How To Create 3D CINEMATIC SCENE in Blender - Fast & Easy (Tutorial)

In this tutorial, I'll show you how you can set up a very simple but cinematic looking scene in Blender. As you can see, I have a building in a very foggy environment, captured in the evening with some warm lights that reflect nicely on the water.
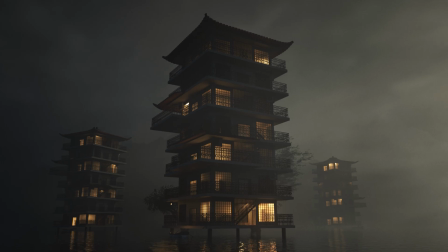0:30 But of course, you don't have to have a building in the scene, you can have basically anything you want there. So let's take a look at how you can achieve something like this.
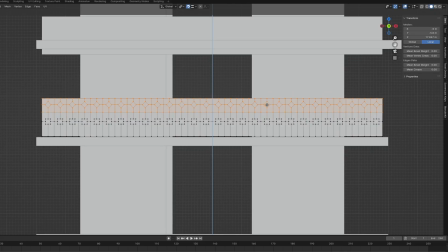0:42 In Blender, I first modeled the entire building, added materials and a boat next to it.
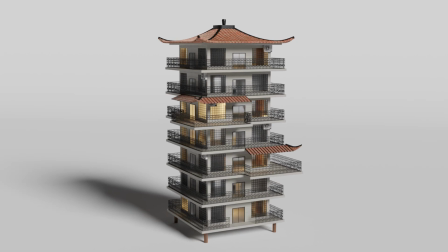0:48 I want the scene to take place in the evening, so the main light sources will be the lights inside of the building.
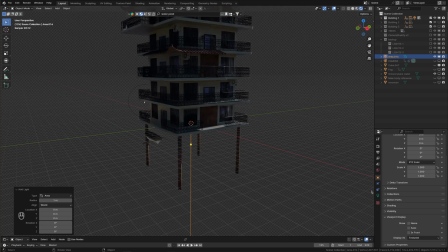0:54 Right now I only have an HDRI with reduced strength that's illuminating the scene a bit.
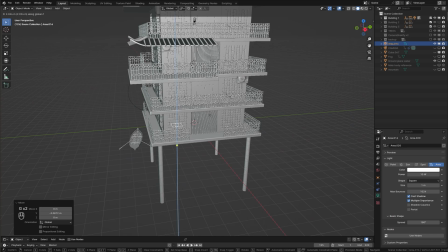1:00 Let's start by adding a simple area light. Turn up the power and change the color to something warmer.
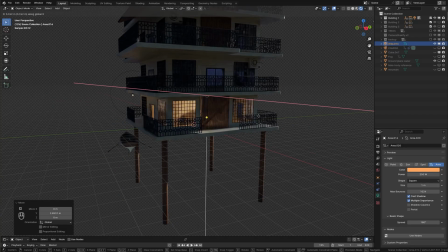1:10 Then position it inside the building. Each floor of the building is split into a couple of rooms.
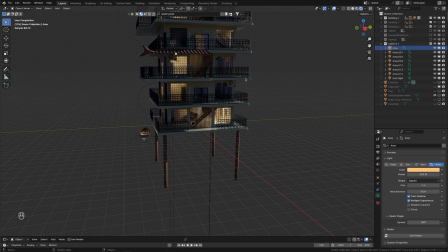1:17 That way I can randomly place these lights into the rooms and also change the power so that they are not all equally bright. Now we have this. Next we can add a fog.
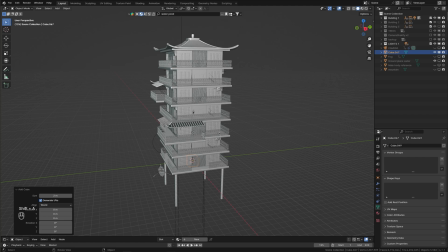1:29 Start by creating a cube, scale it up and reposition it so that the building fits inside of it.
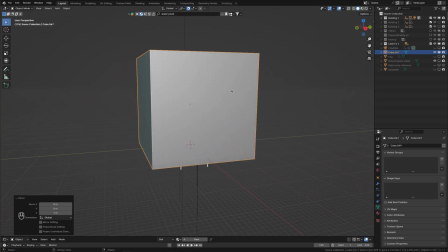1:35 The fog will be limited by the boundaries of this cube. Don't make it too big as it will go pretty hard on performance.
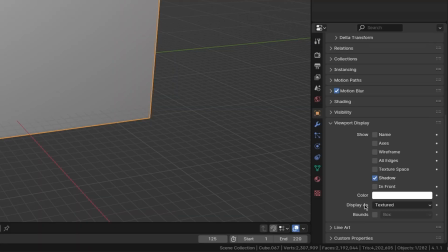1:42 In the object tab you can set a cube to display as wire, so that we can see through it.
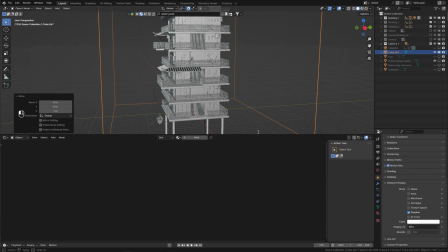1:48 Now how do we create a fog? Create a new material and replace the default node with principled volume.
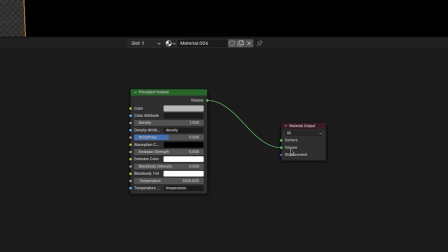1:56 Then connect it to the volume socket in the material output. In cycles we can already see something happening.
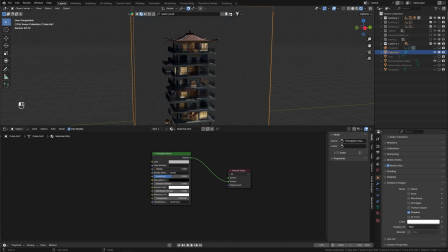2:04 Remember that the scene is lit by an HDRI. Reduce the density to something like 0.02.
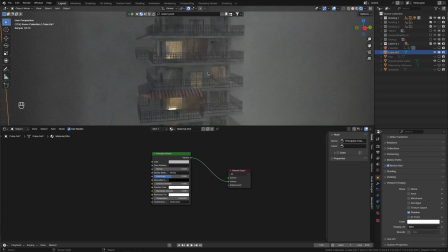2:10 To make the fog look less uniform, we can use a noise texture. First add a mix shader and the volume scatter node.
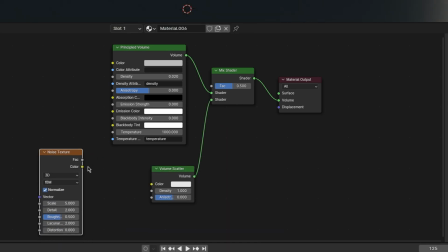2:21 Next add a noise texture and connect the color output to the density input of the volume scatter node.
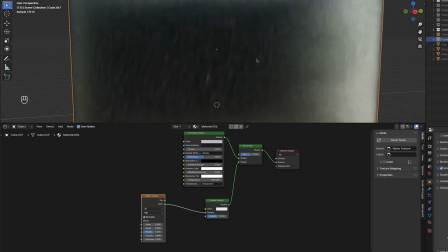2:27 To make sure the noise texture is mapped correctly onto the cube, we can add the mapping nodes by hitting Shift T, if you have the node wrangler add-on enabled.
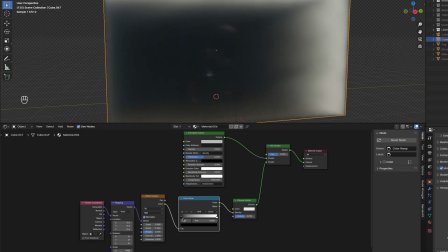2:37 Then add a color ramp before the volume scatter. This allows you to easily control the look of the fog.
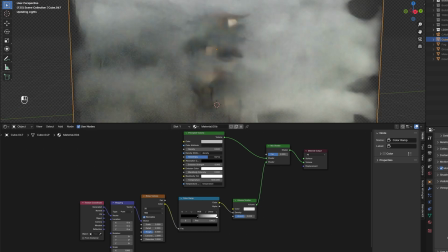2:43 You can also increase the anisotropy values, which slightly change how the light will scatter inside of the volume.
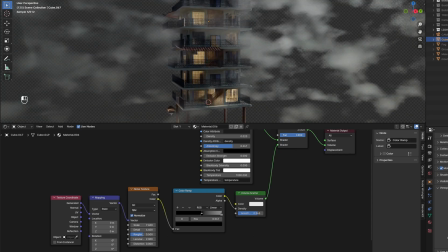2:50 Or you can change the factor in the mix shader. So just play around with this until you get something you like. Before we continue, I would like to mention a great resource where you can find a lot of useful stuff, Envato Elements.
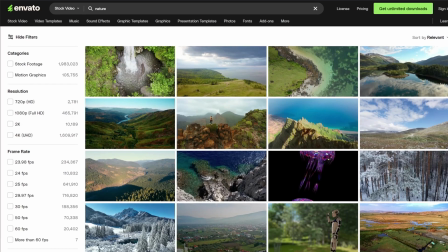3:03 It's a huge library that can help you while you're working on basically any kind of project.
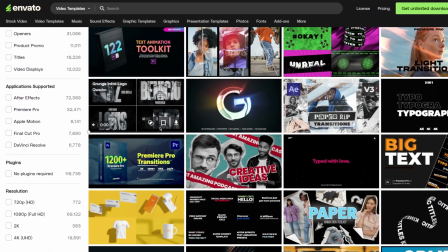3:08 Whether you're looking for stock footage, video templates, fonts, or music and sound effects.
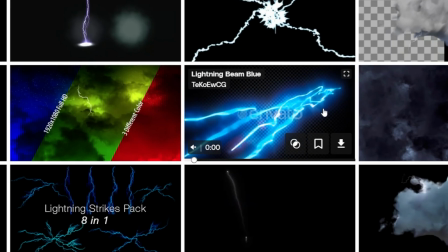3:14 There are also green screen assets like fog, fire or lightning, After Effects and Premiere Pro templates, and literally anything you need.
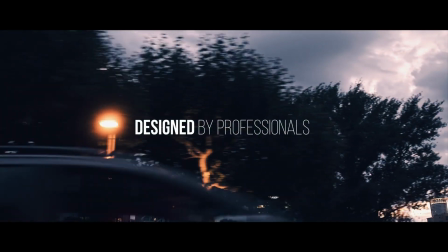3:23 It allows you to download unlimited amount of all these assets for a very affordable single price, and you can cancel it anytime.
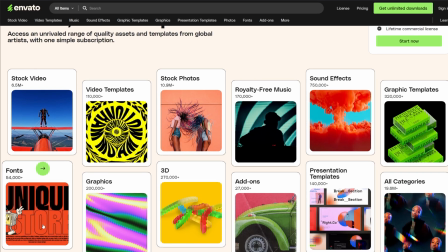3:30 Envato Elements can really save you a ton of time and helps you finish projects faster. So make sure to check it out, there will be a link in the description down below. At this point we can add the water. First create a new plane and scale it up.
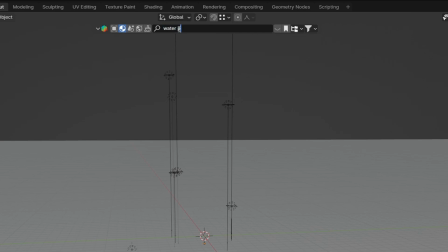3:44 For the water I found a free shader in Blender Kit. You can simply search for water pond and add it into your scene.
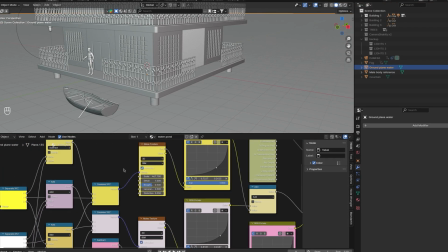3:52 Now there is a bunch of nodes you can play around with. To see what's actually happening, switch to cycles and see how the light reflects on the water.
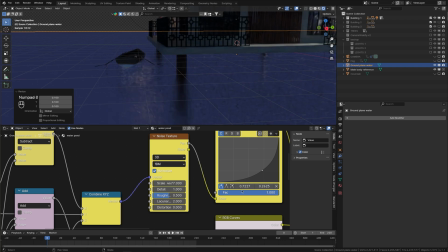4:00 You can adjust the size of the ripples with the scale value in this noise texture node.
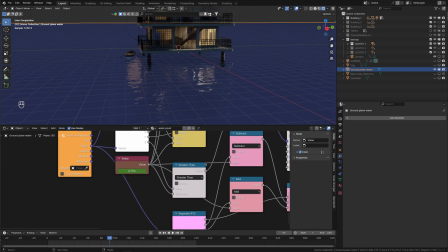4:06 We can also animate the water by keyframing this value.
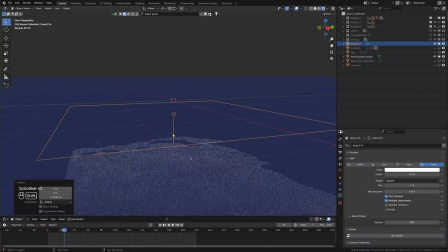4:11 Just make sure the animation isn't too fast, so try playing it in real time first.
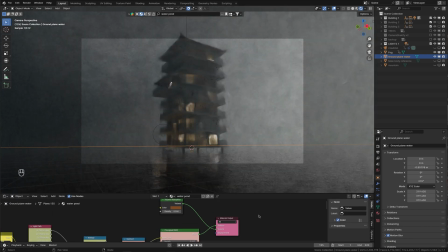4:17 Now we can add a camera. I'll position it quite close to the water surface to get those cool reflections. And it's already looking pretty nice.